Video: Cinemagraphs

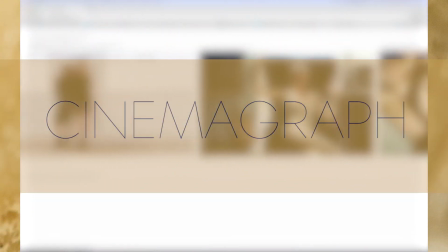Hello and welcome to another tutorial. Today we're going to be learning how to make cinemagraphs.
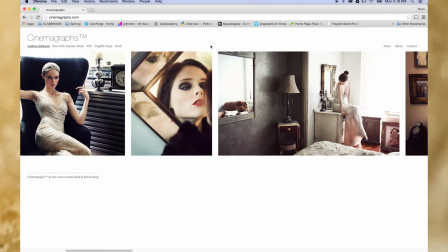So you've probably seen a cinemagraph before and not necessarily known that that's what it was called. I'm sure everyone has seen an animated GIF before, and cinemagraphs are just that. They're animated GIFs. However, they have a very distinct style to them,
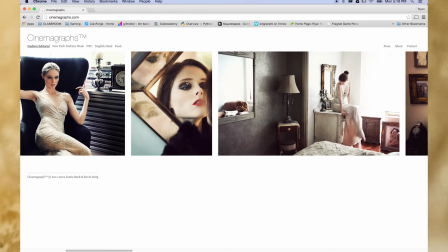and what makes it a cinemagraph, they have a very distinct look of being a photograph, with most of the image being still and then just one sort of repeating isolated bit of movement in what appears to be just a photograph.
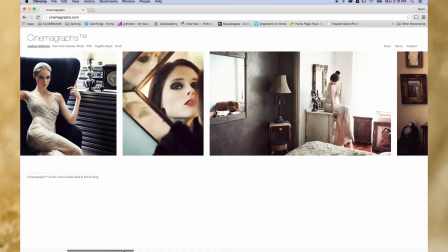So we have that combination of being a movie and a photograph simultaneously.
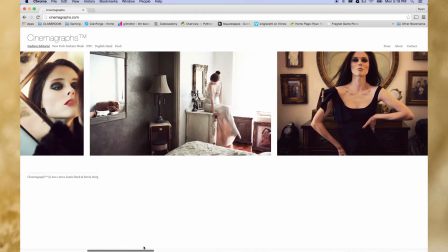Now this is Jamie Beck and Kevin Berg's website, Cinemagraphs.com.
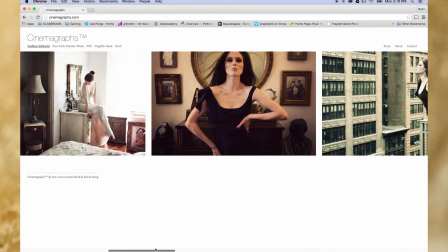I believe they are probably the ones who first sort of played with this idea and coined the term cinemagraph.
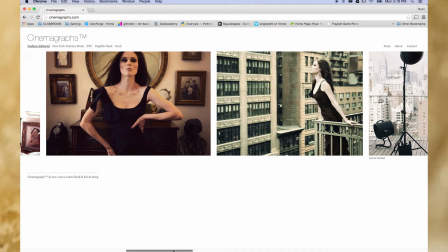You can see a lot of their stuff, especially the fashion work, has a model and then part of the hair is isolated.
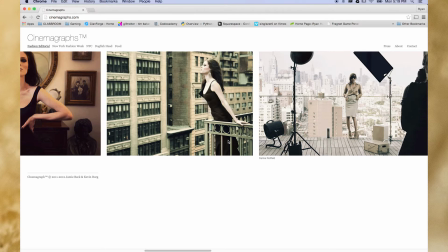This is a really good example of how this works,
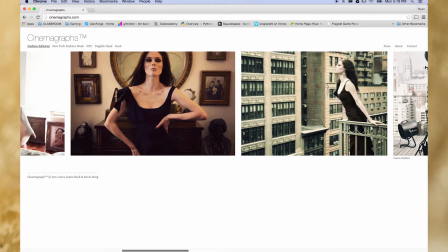because you get this feeling of looking at a still image that has motion in it.
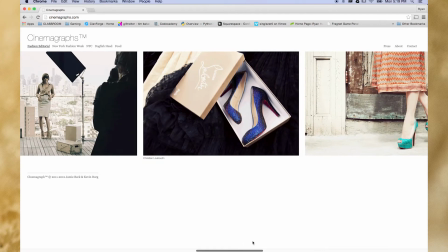It's not just a looping piece of video footage. And you can do things like this, like the sparkle on the shoes, something that's a lot more subtle,
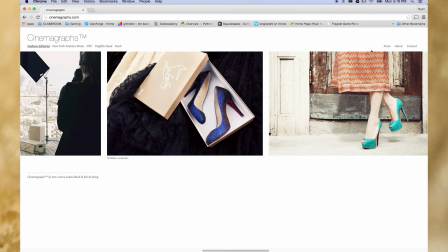or just, in this case, waving dress. Now, what would distinguish this from just being a looping piece of video?
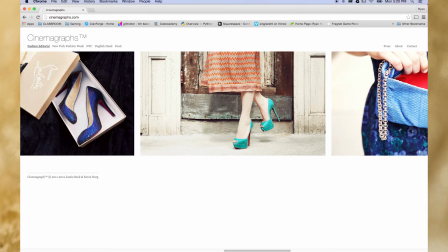Well, the foot is in the air, so that makes this, stand out a lot more as being a mostly frozen image. When you have people that are maybe in mid-stride or things like that, you get the sense of there still being some motion here, although we've frozen all of those things where things normally wouldn't be still.
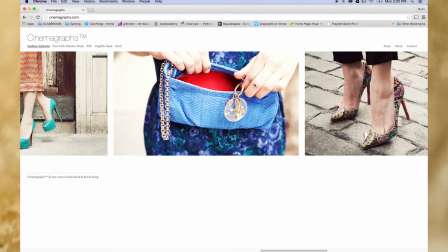So that's really helps sell the idea of a cinemagraph. Then there are things you need to think about when you're shooting your cinemagraph.
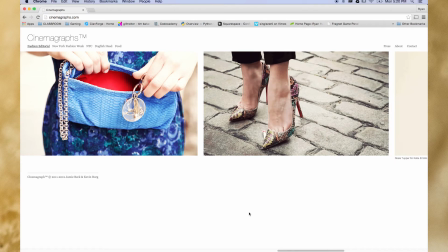Most notably would be stabilization. Using a tripod is pretty much a must if you want to do this sort of thing.
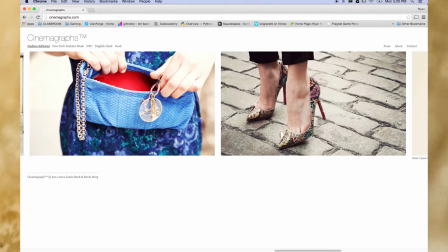Now, I'm sure there are plenty of situations where you could try to do it handheld and you could probably have something successful, but I would say if you're trying to do this, especially for the very first time, you're going to want to use footage that is shot on a tripod. You're going to shoot video using whatever means you have necessary.
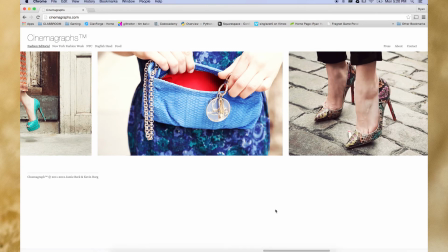In the case of photography class, you're going to have DSLRs available to you that can shoot video, so you can get images similar to something like you see here.
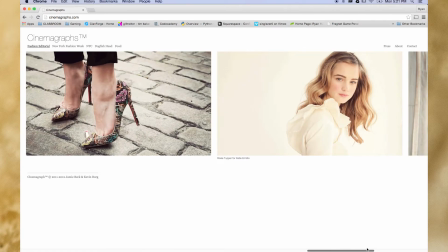After you've picked what it is you think you want to do and you've shot some video, keeping in mind to keep it totally stable,
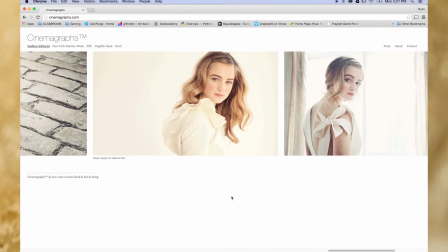and having a plan is going to save you lots of time in the end. Sort of know what you want to do before you start shooting it, and you'll be a lot more successful. We'll talk about a few other tips as we go along the way and actually deal with some footage. So let's get to it.
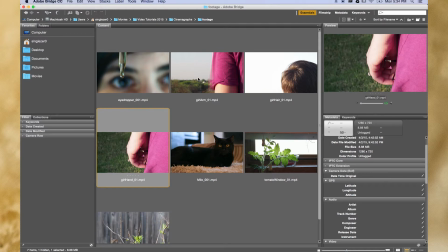So here we are in Adobe Bridge, and I'm just looking through a few clips that I shot just using my DSLR just to use as examples for cinemagraphs.
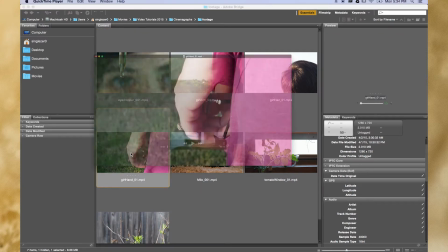Now some of these are going to work better than others. We can take a look at a couple of these.
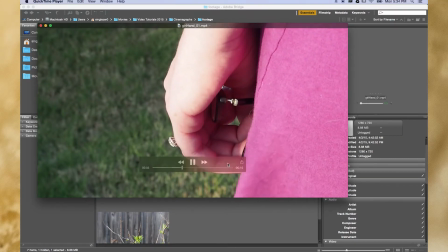So we've just got model's hand and some grass moving and a dress moving.
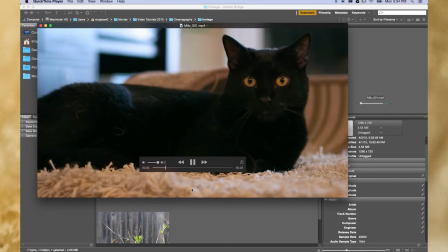And we have this one of my cats, and that's got some good places we might be able to isolate some movement and do some looping stuff with.
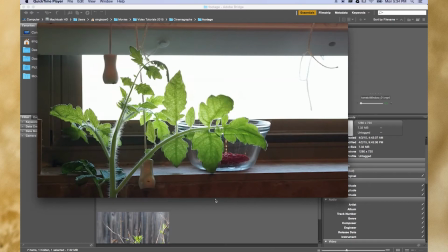We've got, this has a lot of complex movement in it in a lot of different places, which can create some difficulties, but a lot of times it's to think simpler with these cinemagraphs and go for subtle movements.
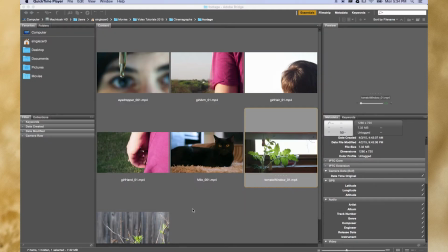For the sake of just getting introduced to cinemagraphs and how we do this basic process, I think that this shot right here is probably going to be our best option.